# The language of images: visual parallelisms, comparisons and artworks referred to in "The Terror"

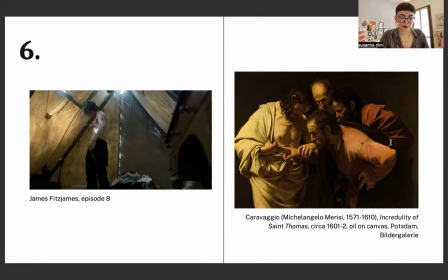32:47 Moreover, we know that Christ got that particular wound on the cross when he was pierced by the lance of Longinus, who was checking he was still alive. We perceive this scene as an omen to Fitzjames' imminent future because of that.
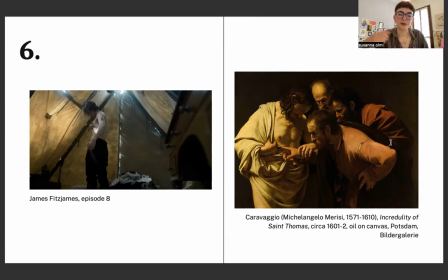33:06 Caravaggio's of St. Thomas is a perfect visual comparison for this scene. In both images, there is someone analyzing a wound on someone's ribcage and a tense atmosphere.
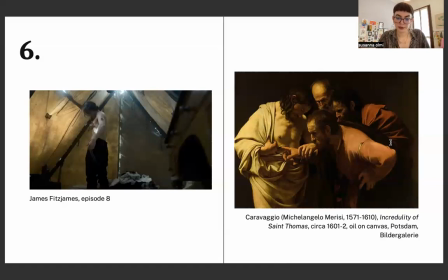33:19 Christ is with Thomas and two other apostles, probably Peter and John the Evangelist, while Fitzjames is on his own. The incredulity of a second party is therefore here moved to Fitzjames himself,
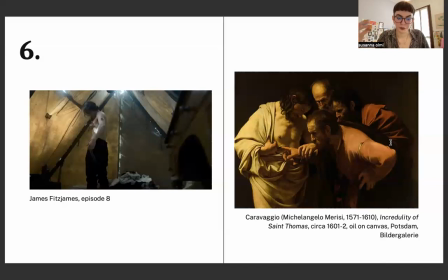33:33 who at the same time becomes the bearer and the beholder of the wound, which are not just wounds, but a symbol of holiness, endurance, and being a victim. Both scenes are also present a pyramidal construction.
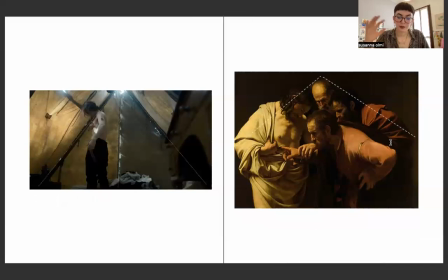33:52 Caravaggio places St. Peter's head at the highest point of this triangle of this pyramidal construction, while in the scene from the show, the geometric shape is made obvious by the lines of the tent
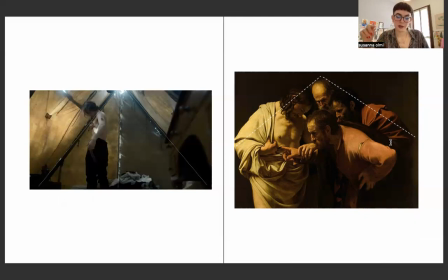34:07 structure, framing Fitzjames and making him the only possible point our gaze goes to. Moreover, our point of view is lower than normal here, making Fitzjames' body
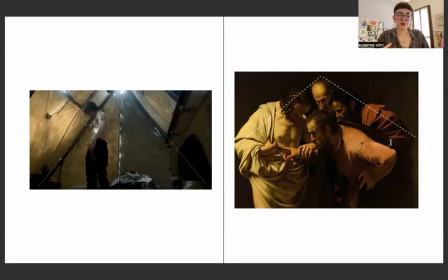34:21 appear larger, his pale torso or more almost bright against the muddy colors of the background. Lastly, is turned to the side, presenting us with his wounds, just like a Christ in Pietà presenting his own.
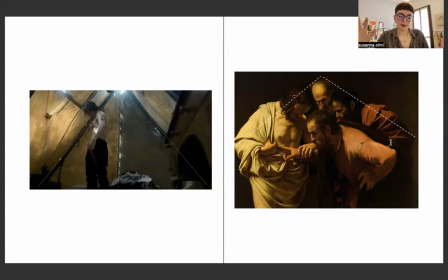34:36 All of these details already make the viewer feel invested in the scene, but there is something else that helps us perceive this moment as emotionally taxing, which is the piece of furniture placed on the right side of the shot,
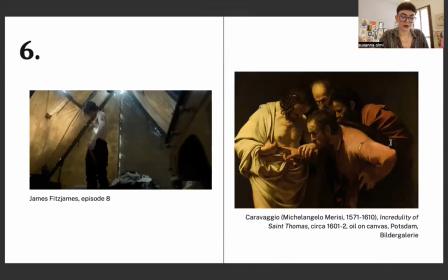34:53 which is a visual trick called repoussoir, which means to push away, and it's used in cinema and any other kind of visual representation to make us perceive the distance between us and the subject,
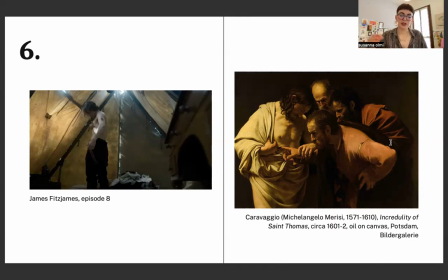35:09 pushing us away, and by contrast, pushing us right inside the picture and in the moment itself. The repoussoir is an essential part of this shot. If you cover it, or if you take it out,
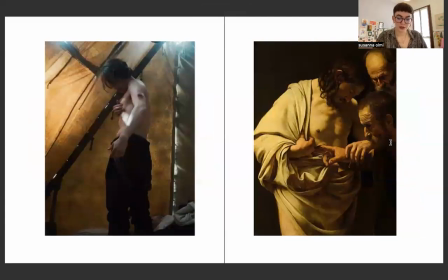35:25 or if you just cover it with your hand, you will notice how it feels like something's missing.
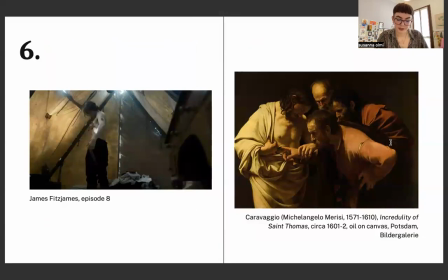35:32 The picture still works, but it feels flat, and our gaze takes longer to reach Fitzjames. It lacks something. It lacks that kind of drama that we have here, that quickness that our gaze reaches him by.
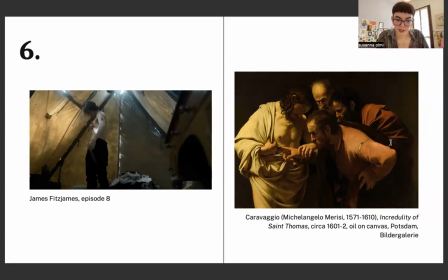35:51 By adding a repoussoir, however, we are stuck right into the scene, catapulted alongside Fitzjames and this anxiety and fear. This entire scene is one of the many moments meant to portray Fitzjames not literally as Christ,
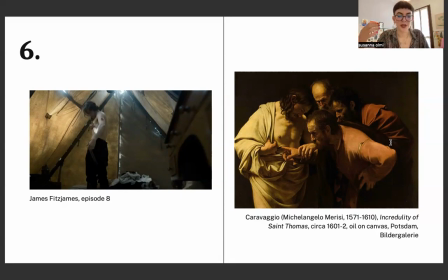36:05 but as someone who we can connect to Christ in some ways. Fitzjames has changed deeply during the years of the expedition. He has suffered physically and mentally, and most importantly, he has kept a great secret and the consequential pain coming from it,
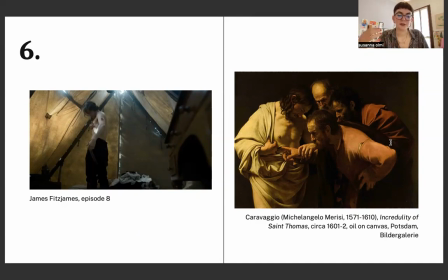36:22 hidden inside of himself for a long time. And he has first confessed it just in the scene prior to this one, basically. However, he still hasn't told anyone about what he knows is going to be his fate, which it should have been kind of obvious at this point.
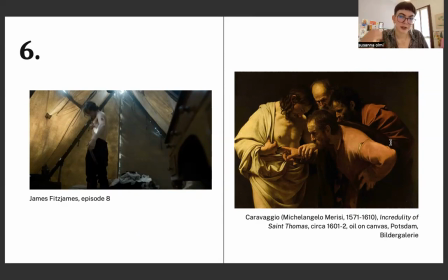36:38 He hasn't told anyone how severely sick, seriously he is. No one knows about that yet. The parallelism with Christ, in my opinion, is meant to underline Fitzjames's character's arc.